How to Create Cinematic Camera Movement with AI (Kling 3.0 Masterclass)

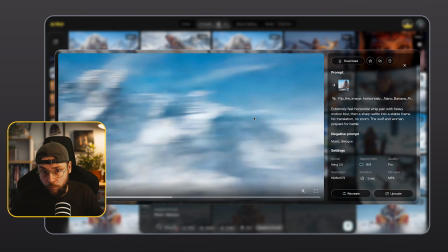(20:25)
We could be whipping from a location to another or from a prop to the character.
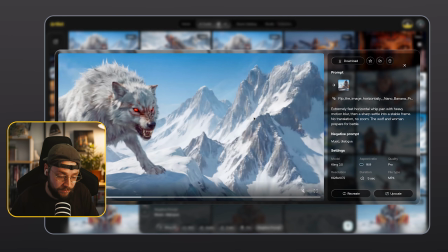(20:31)
There's all sorts of ways to use this within your projects.
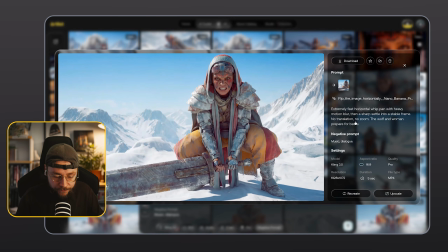(20:34)
The text prompt, extremely fast horizontal whip pan with heavy motion blur, then a sharp settle into a stable frame.
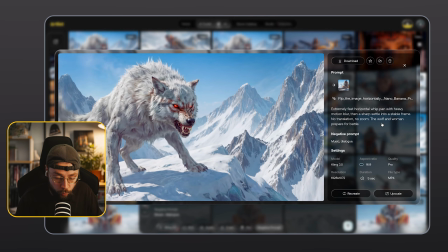(20:43)
No translation, no zoom. The wolf and woman prepare for battle.
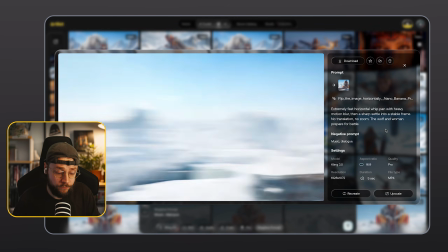(20:47)
So once again, a description of the camera move and a pretty simple description of the action that we want our characters to be showing us on screen.
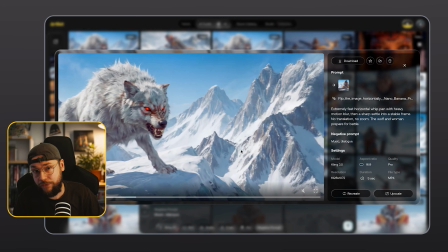(20:56)
Now, like I say, you can really effectively use this type of camera move as a transition in your film.
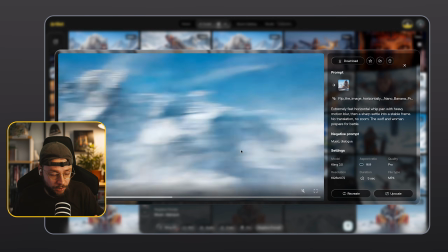(21:02)
So we could go from day to night. We could go from sunny weather to rainy weather.
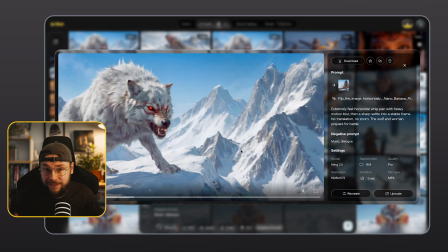(21:08)
We could go to a completely different location.
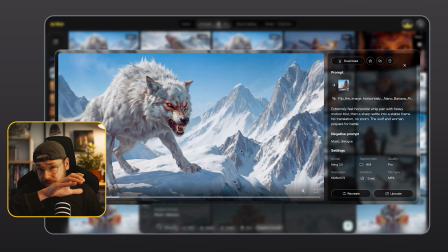(21:11)
Thanks to the amount of motion blur, it makes those transitions feel pretty smooth and natural.
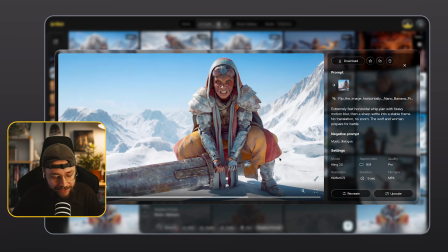(21:17)
But here we're kind of evoking that feeling. I don't know, it feels kind of cheesy. It's cool as well. I like the result, but like I said at the start, this isn't going to work for every single one of your projects.
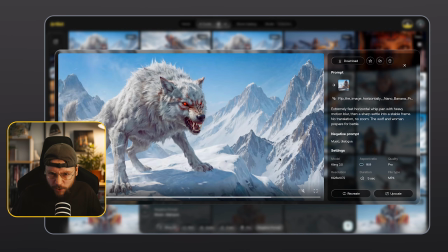(21:30)
I think it gives me a feeling of like a fighting game or something like that,
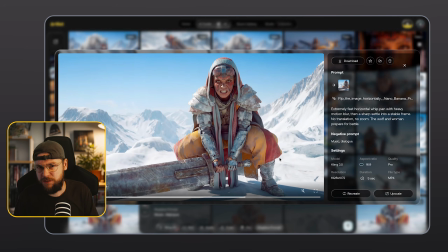(21:33)
like more of like a stylized movie or TV show, I guess I should say. It's got that kind of feel, right? Now let's take a look at something quite different. We have this orbit or 360 wrap shot.
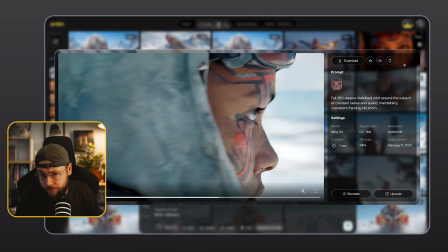(21:48)
Now this camera move can feel very epic, but it can also feel, with the right context, quite romantic as well.
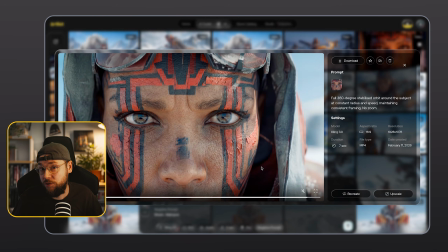(21:56)
You do see these orbit or 360 shots used in a lot of romance films.
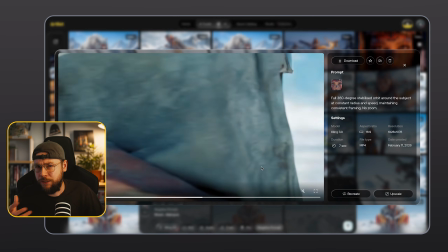(22:01)
And for me, I think it just feels kind of poetic, and maybe a little bit like a dance when you're seeing your characters kind of engaging with each other. Here, of course, it feels a lot more epic and kind of gives me a little bit of a feeling
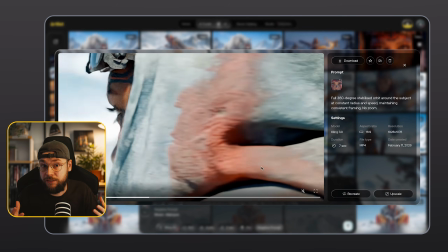(22:15)
of like chaos and like our character is seeing something that's kind of overwhelming her.
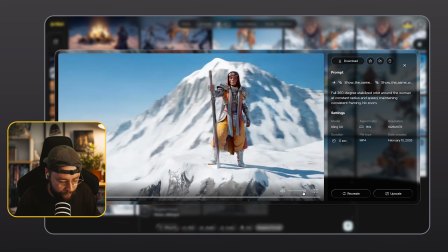(22:21)
Just to give you guys a nice sense of contrast here, we have this nice starting frame where we have our female character
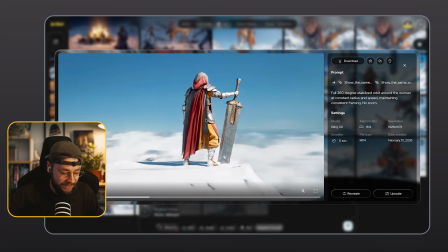(22:29)
kind of standing up on a snowy peak and she has her sword in hand.
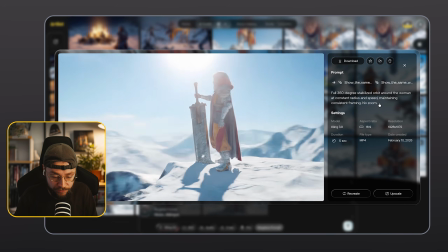(22:33)
Now, using the same prompt, which is full 360-degree stabilized orbit around the woman at constant radius and speed,
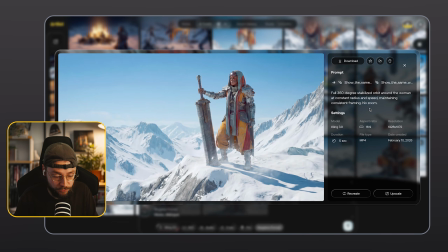(22:41)
maintaining consistent framing, no zoom, gives a very different feel here, right?
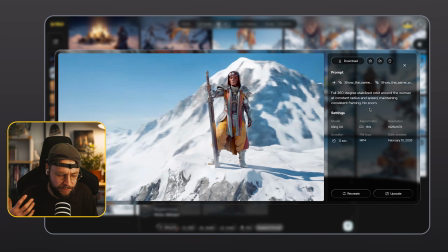(22:47)
Because we're not using the extreme close-up anymore. This really is being used as more of a environment reveal.
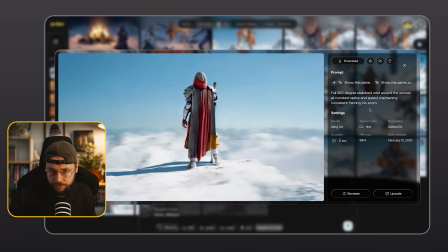(22:53)
So we're getting a sense of the location because of the stance that our character has, because she's kind of up a little bit higher.
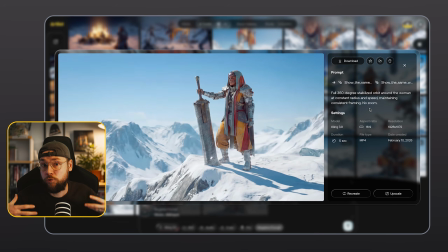(23:00)
She looks very proud, very strong. It makes her come across very differently to the first generation.
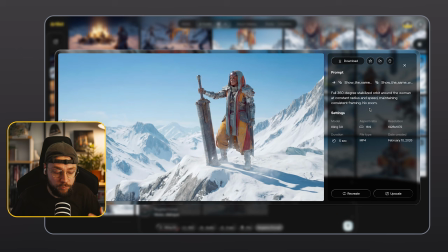(23:07)
And that's what I'm saying. You can use these camera moves in all sorts of different ways. They really affect the starting image completely differently. So there you go, guys.
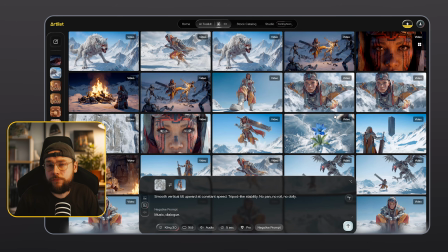(23:17)
I really do hope you've enjoyed today's video. I've shared a whole load of really useful camera moves and the prompts that you can use to get those results within your AI projects.
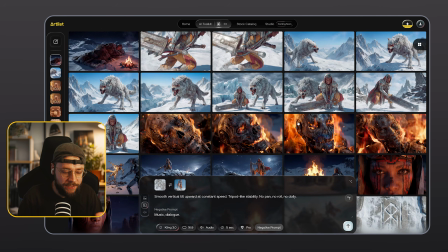(23:28)
Now remember that by creating our starting images, we can be a lot more specific about our end result.
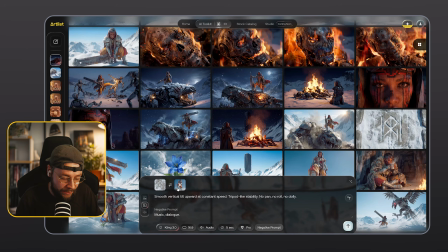(23:36)
And remember as well how powerful it can be to use the start and end frame workflow with a video model like Kling 3, because again, you're being more specific. You're rolling the dice less, right?
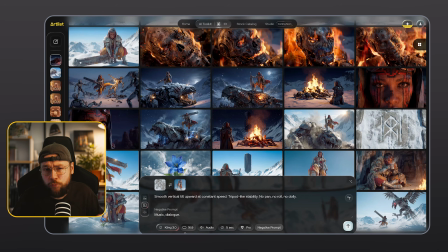(23:49)
You're increasing your odds of getting the type of generation that you want. And everyone loves that because it means you're going to waste less credits in the process.
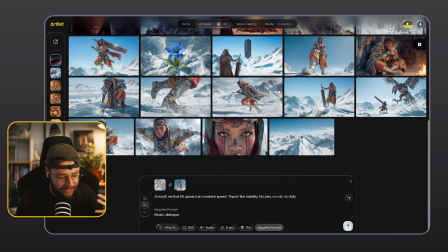(23:57)
My recommendation, create a load of really varied camera angles with your starting frames with a tool like Nano Banana Pro,
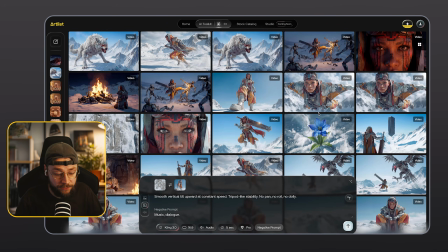(24:06)
and then go on into Kling 3, generate your videos, animate those images by bringing them to life with a variety of different camera angles. And just think about how you want the viewer to feel when they're experiencing each individual shot.
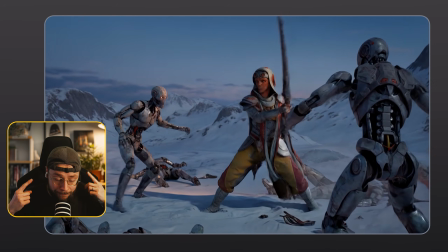(24:21)
What emotional reaction do you want to get from your viewer? Because once you start getting into that mindset, you really are going to become an AI filmmaker.